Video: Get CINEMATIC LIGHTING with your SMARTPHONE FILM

Hi everyone, today is a really exciting video. I'm going to show you how to create cinematic / professional looking lighting on your smartphone films for next to no money whatsoever. For this, I'm creating an interior daytime shot. So the bulk of the light will be coming from the windows because we've got bright sunlight today. So I'll be able to create something really special for you guys. And I think you'll be astounded at the difference between the before and after we've added all of the effects and lighting tips and techniques.
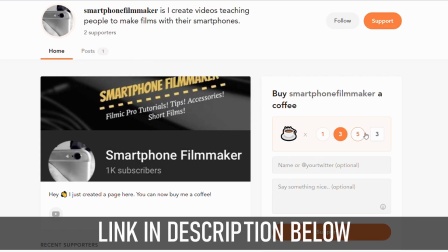Just a quick reminder, I have started a Buy Me a Coffee page, which is like Patreon, where you can donate as little as $3 to my channel to help me keep making these videos for you.
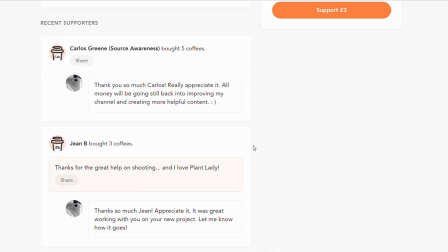So if it's something you're interested in, I'll be grateful for that. But if you just want to see these videos, then thank you.
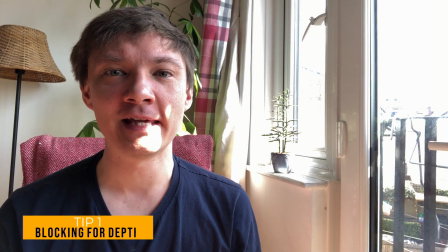So let's get into it. Hi guys, so this is the framing we're looking at. The first thing I wanted to do is to create a sense of depth to the image.
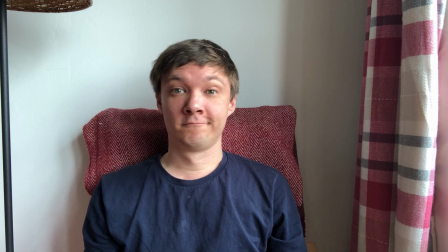So rather than having myself flat against the wall behind me here, where the plant and the lamp is, I wanted to bring myself forward away from it by about 1 foot, 2 feet.
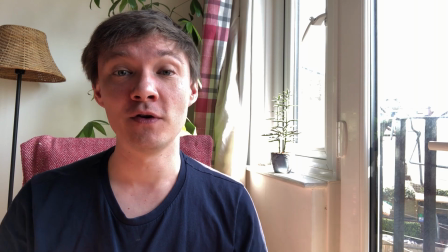If you've got someone on a sofa, for example, in a living room, if you have the space to bring it forward, that's always going to be a good thing.
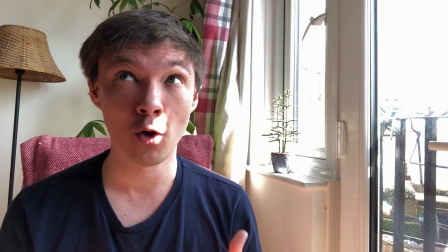Creating any kind of sense of depth within your image is going to make it a lot more dynamic and a lot more interesting for the audience to watch as well.
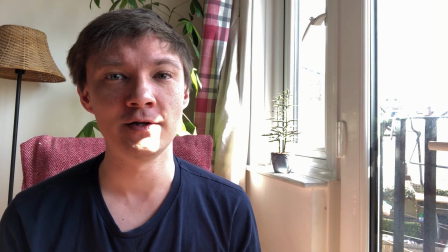And given that sensors on a phone are so small, it's a really good technique to use to trick the audience's eyes into thinking they're seeing a bit more depth than perhaps they are.
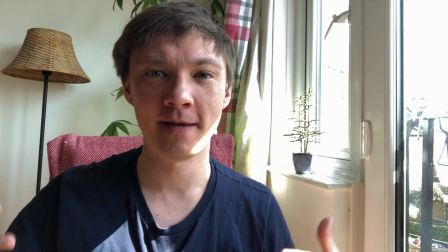Something else that's really important to look out for is when you're setting up your actor or your talent, make sure there's nothing sticking out of their head.
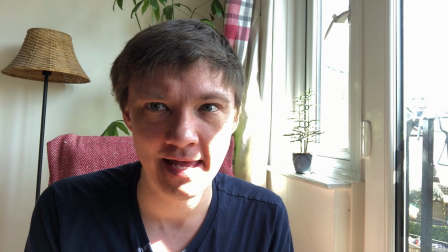So here you can see the tree. If I crouch down slightly, it's sticking out of my head and it just looks a bit ridiculous. So make sure you move things like that so that there's no distractions.
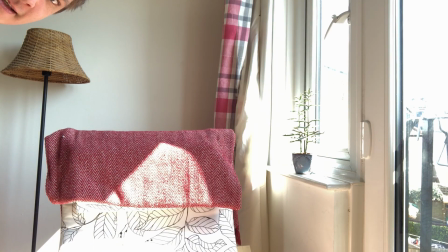If we actually just move that, actually the lamp's in a good position as it is. It's leaning because it's a bit of a dodgy lamp, but we'll work with that.
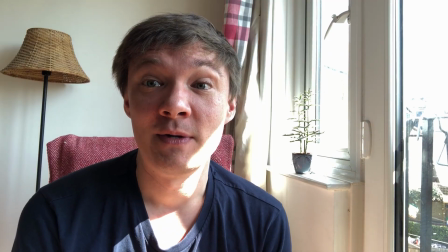That's fine. So it looks a bit cleaner, the image now. We haven't got this tree sticking out. It looks nice.
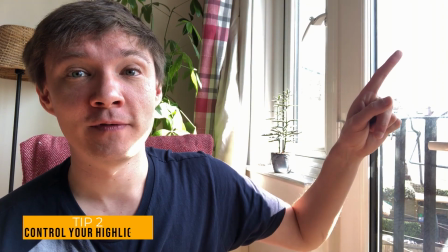Now the second thing we're going to tackle is the highlights. As you can see, the windows we've got here, huge amount of blown out highlights, and in the window here as well.
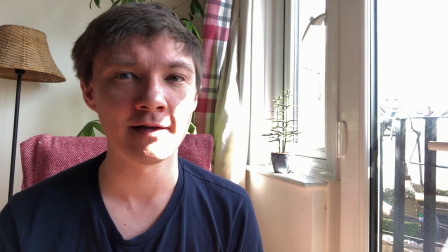We want to tackle that and make sure that we get those highlights nice and under control. One of the first signs of quite an amateur or low budget film is blown out highlights all over the place.
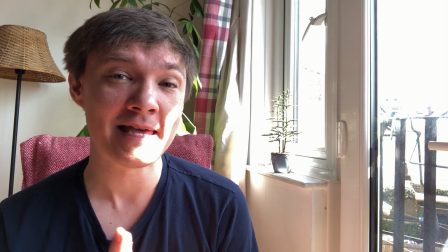It can be a stylized thing.
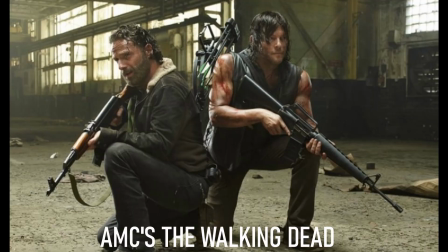So if you watch like Walking Dead, something like that, then they actually use blown out windows all the time to create a sense of, you know, an apocalyptic kind of feel that anything could be out there,
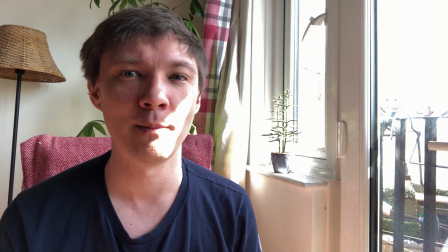anything dangerous could be out there as well. And it's on the edge kind of feel. But for the most part, we want to control these horrible, horrible highlights.
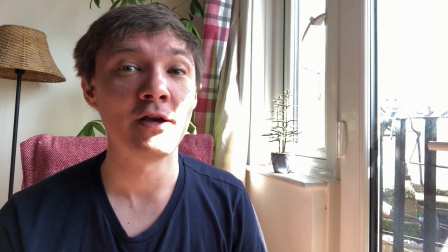And so we can see everything outside. Now you can use shears as well. So that controls the highlights a bit more.
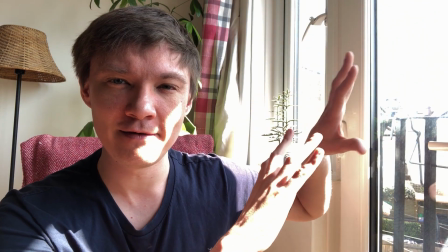So, you know, like the kind of curtains that are a bit see-through, but we don't have those today.
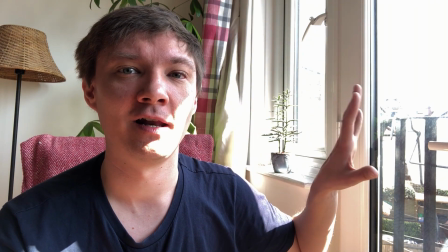So we're going to work around that. And the first thing we're going to do to control these highlights is use ND filters, neutral density filters.
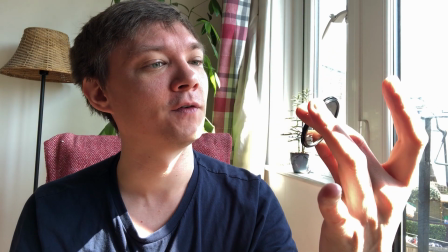So I'm using the Moondog Labs fixed ND filters. I've got a 2-stop ND filter and a 3-stop ND filter.
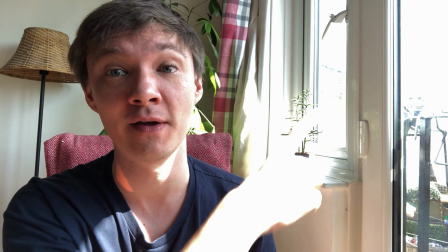So we're going to see which one of these work best with the highlights that we're getting blown out in the windows here. So this is the 2-stop ND filter.
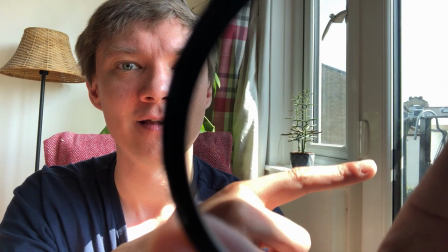As you can see, the buildings here are actually pretty well exposed now.
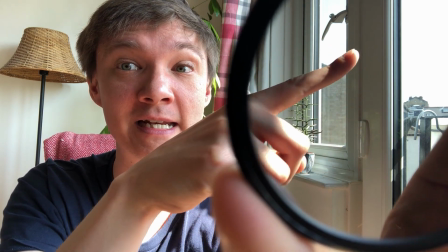And just here as well, getting nice and clear. But the skies are still really blown out. So we're going to try the ND3 now and see what difference that makes.
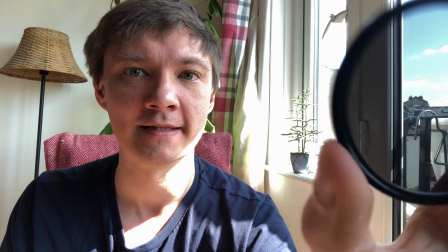If this works well with just the ND3, we won't need to stack them. Perfect, beautiful.
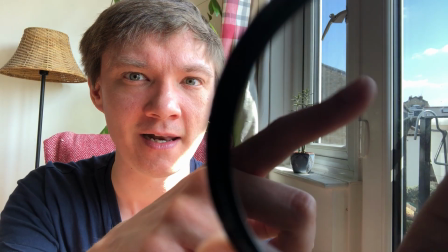You've got really nice blue skies. You could argue it's a slight bit of blown out here, but it actually looks really good.
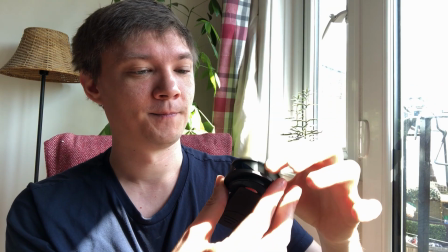So I'm going to stick with the ND3 stop. So we're going to fix the 3-stop ND onto my clip-on.
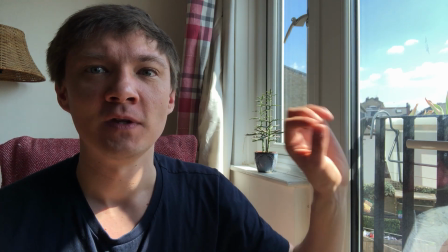Okay, so now we've got control of the highlights on the windows here. As I say, you still get a tiny bit of overexposure here, but it's pretty good.
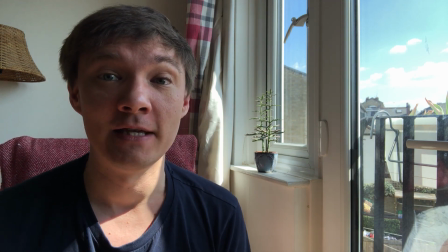We're happy with that. And what we're going to do now is we're actually going to use a diffuser so we can soften the light.
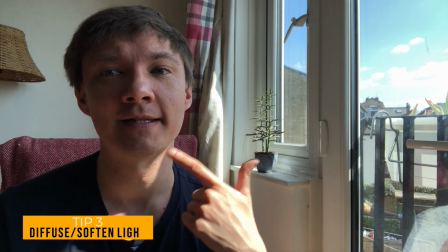So as you can see, we've got this kind of harsh shadow here, which can work for direct sunlight, but here, because it's a lot of shade and stuff, it kind of doesn't quite work for me.
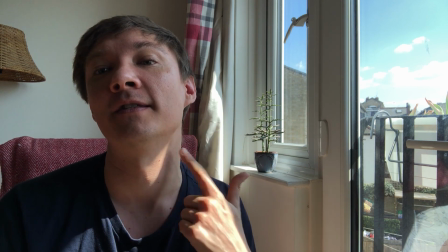So what we're going to do is soften this light up on the edges and the shadows and those harsh lines that we're getting here by using a diffuser.
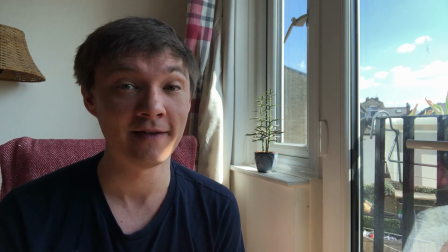So where I get that from is my 5-in-1 reflector, which I have to say is one of the best things you can buy for any films that you're making.
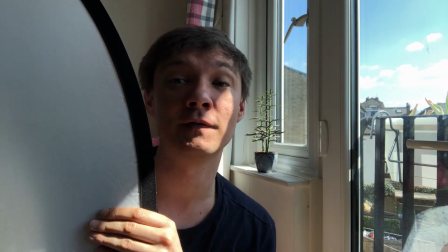So this is my 5-in-1 reflector. This is actually the diffusion filter that's in the middle of it once you take all the kind of casing off of it.
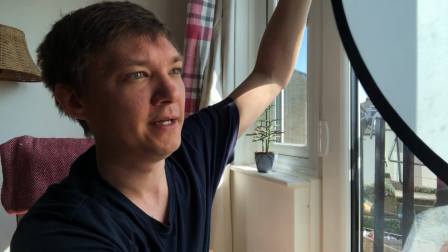And this is going to soften that light right up. So I'm just going to place it to the window here and make sure that it stays out of sight.
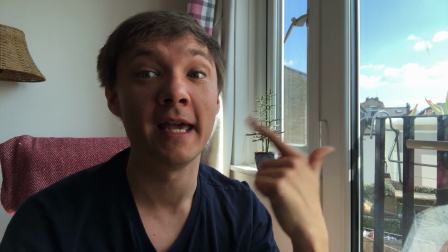And you can see already how much it's softened that light. So we're not getting those horrible, horrible shadows now. And it's a really nice, soft light.
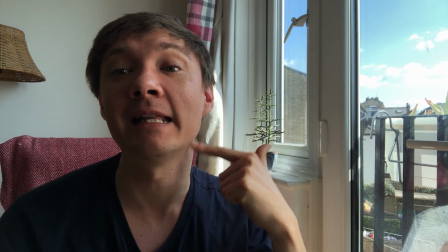And you can see that the shadows that were here have completely gone now, and you've got those harsh lines, they completely disappeared.